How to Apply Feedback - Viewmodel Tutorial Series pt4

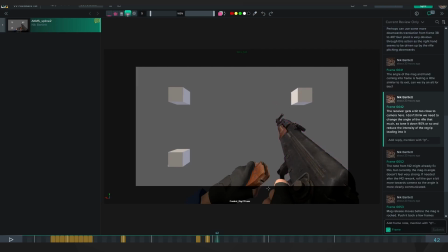4:07 We want to keep it more upright and don't change the angle too much during the reload.
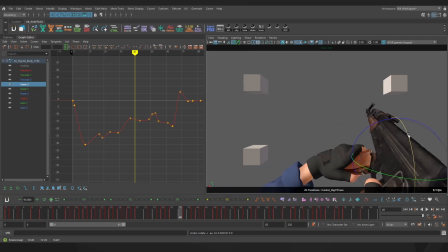4:11 The first thing I'm going to look at is the X-axis, which we want to have a little bit more upright so that it's not as intensely foreshortened. So I just brought those down, which means it rotates up a little bit more. And I actually quite like how that feels, but I still want to adjust the rest of the pose.
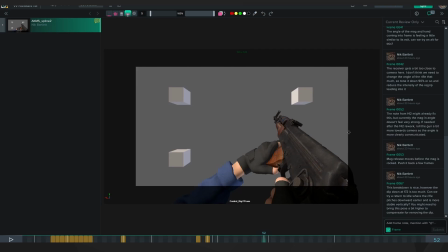4:33 Another thing while I'm working on that is on frame 52, one of the comments is that the mag in angle doesn't feel very strong. It doesn't quite look like it's angled up enough to be inserted well. So the suggestion is rolling the gun a little bit more towards camera, so clockwise, so that the angle is a bit more clearly communicated.
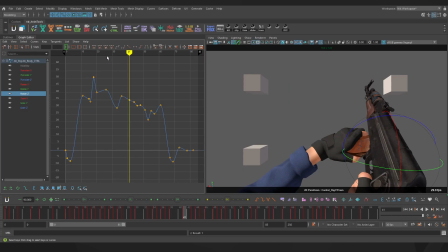4:51 I'm going to go into the Z axis again and just adjust things. Now the left wrist is broken right now, but I think this kind of pose works pretty well. It is a bit of a deviation from this first one, but it works better than bringing it close and foreshortened to camera.
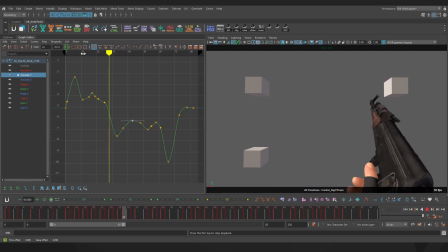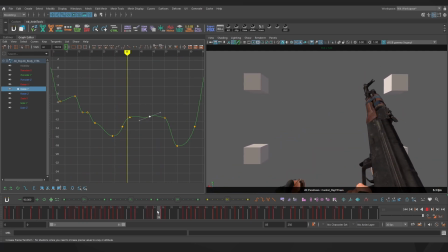5:25 I'm going to move the finger regrip a little bit later as well, so that it happens as this little reshouldering happens. Okay, I fixed the left arm and the wrist so it's a little bit less broken now. It's a bit more of a natural angle.
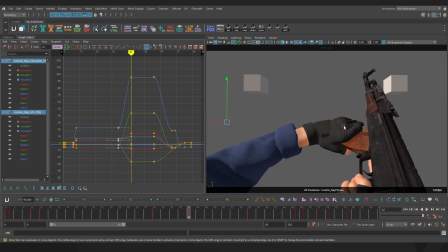5:42 One thing that is standing out to me is that the center of the screen is blocked by the hand. So I'm thinking I want to lower the gun a bit just so that the center is free, so the player, if it was for a game, would be able to see what's happening in front of them still.
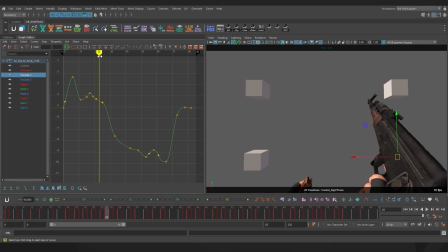5:58 I'm tracking the back of the receiver here as well, and it comes a bit too far to the right as it moves here, and then goes left again. So I'm wanting to reduce that.
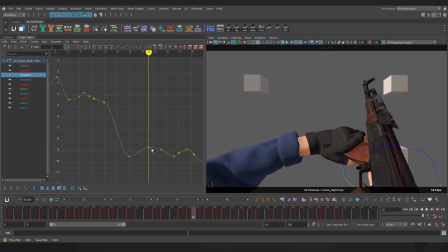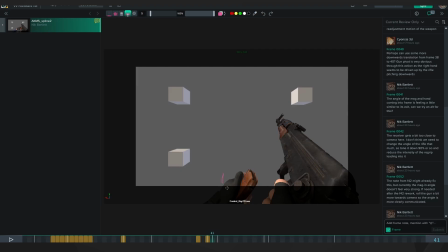6:17 Another note here on Sync Sketch is that the angle of the mag and hand coming into frame is feeling a little similar to the exit, so we'll try something different.
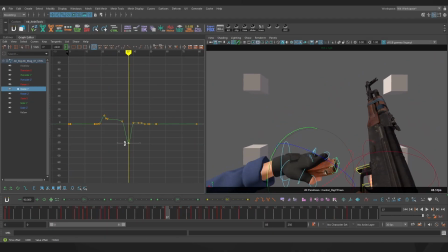I'm probably also going to speed up the hand, so I'm going to move the frames a little later.
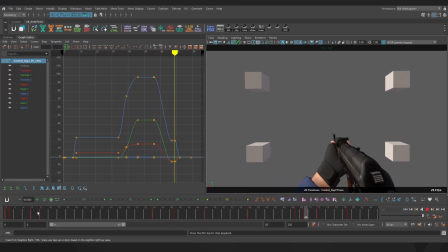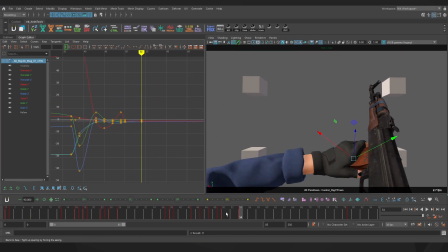Alright, I've reworked the section a little bit. I think it's feeling pretty good. The mag comes in at a slightly different angle, and I'm happy with how the mag in is feeling.
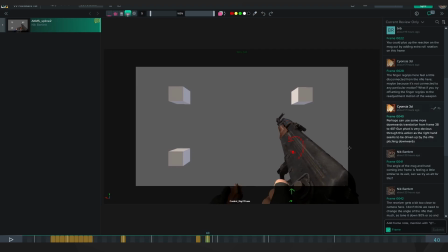6:58 This comment at frame 40 about how the pivot was feeling a little bit obvious has now been solved as well because we've gotten rid of the second pose. You can see it was pivoting quite obviously from the center here, and now with the downwards translation it's a little bit less obvious.
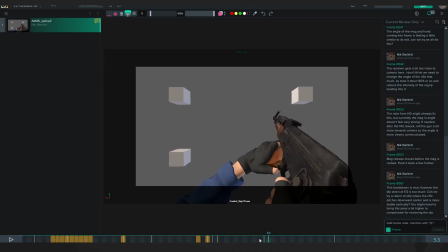7:12 Now one thing that's super obvious that I missed when I was making the animation last time is that the mag release starts moving before the mag rocks in. That's probably just because I retimed the mag in and forgot about the mag release.
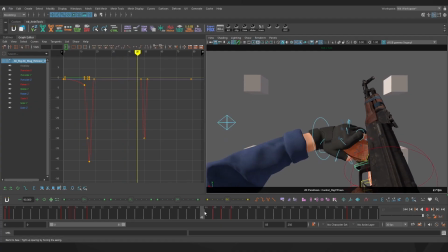7:24 That's a pretty easy fix. I'm just going to drag these frames across a little bit. So in this frame we want it to not be moving, and then as it rocks in, it goes in and then back out. I think I want it to be a little bit faster. Boom, like that. And then it eases out again.
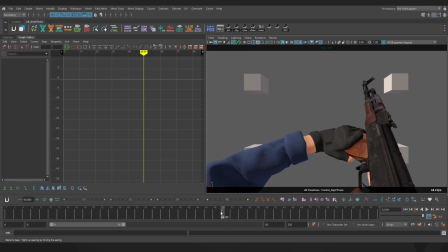7:42 If I turn on subframe interpolation, you can see it snaps in like that. You can see I've also added a little bit of overshoot in the mag as it goes in, just for a bit extra impact.
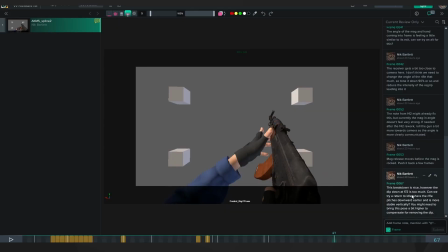7:53 The last comment we have here about this breakdown, the pose is kind of nice and it feels dynamic, but it does come down quite a lot and then raises up during the return to idle. We want to try pitching the rifle downward earlier and being a bit more stable vertically.
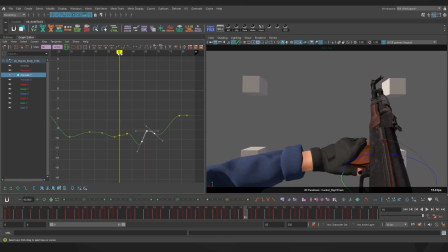8:20 Now as I'm doing this, I'm realizing that the gun body feels a bit more natural if it stays lower, so then it gets raised up. Because if it gets raised up, the hand ends up too high.
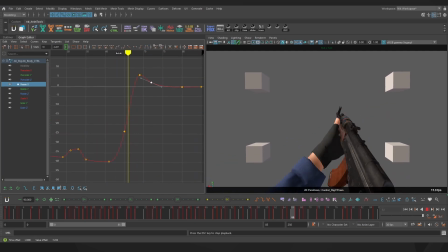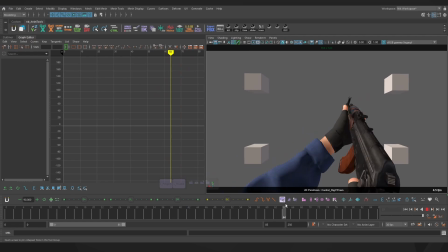8:45 Alright, I've reworked this a fair bit and I think it's in a pretty good spot. It is quite different to how it was.
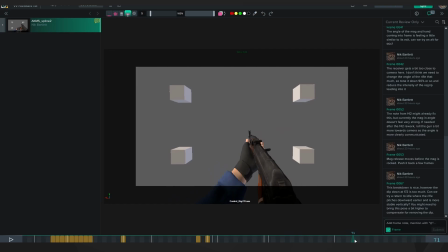8:51 It was really foreshortened, then we went really far down and then overshot and then came back up.
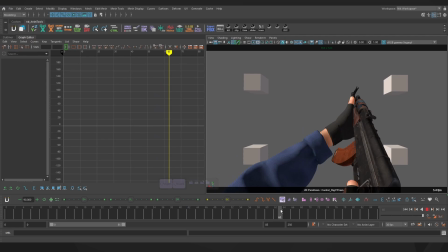8:56 It's similar but also quite different now. It stays low and then it starts to pitch down earlier and then still has a little bit of a raise up. But it feels a lot more direct. I've also sped up the hand so it's not too slow regripping on the AK.
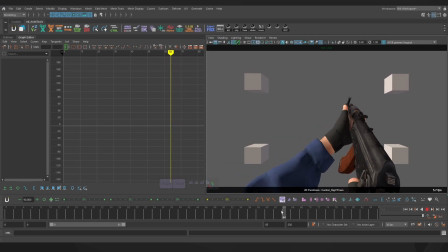9:10 It feels nice and snappy and it gets into a support position for the rest of the return to idle quite quickly.
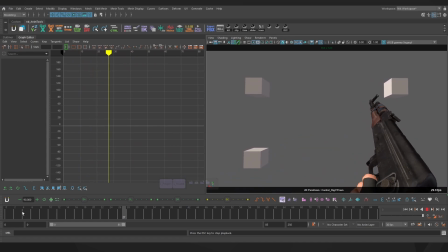9:17 Overall, I'm really happy with how these updates turned out. The comments helped refine it and give it a little bit more of a tactical feel, tightening up some of the timing and the spacing and making sure everything reads well.
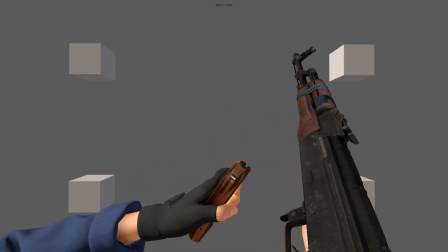9:27 Feedback is a great way to improve your animations. I definitely recommend getting feedback from your friends or other animators, especially if they're more experienced than you.
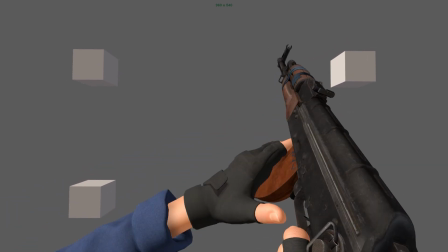9:36 They'll be able to pick out things that you haven't spotted and make your animation that much better. I'll catch you next time and happy animating!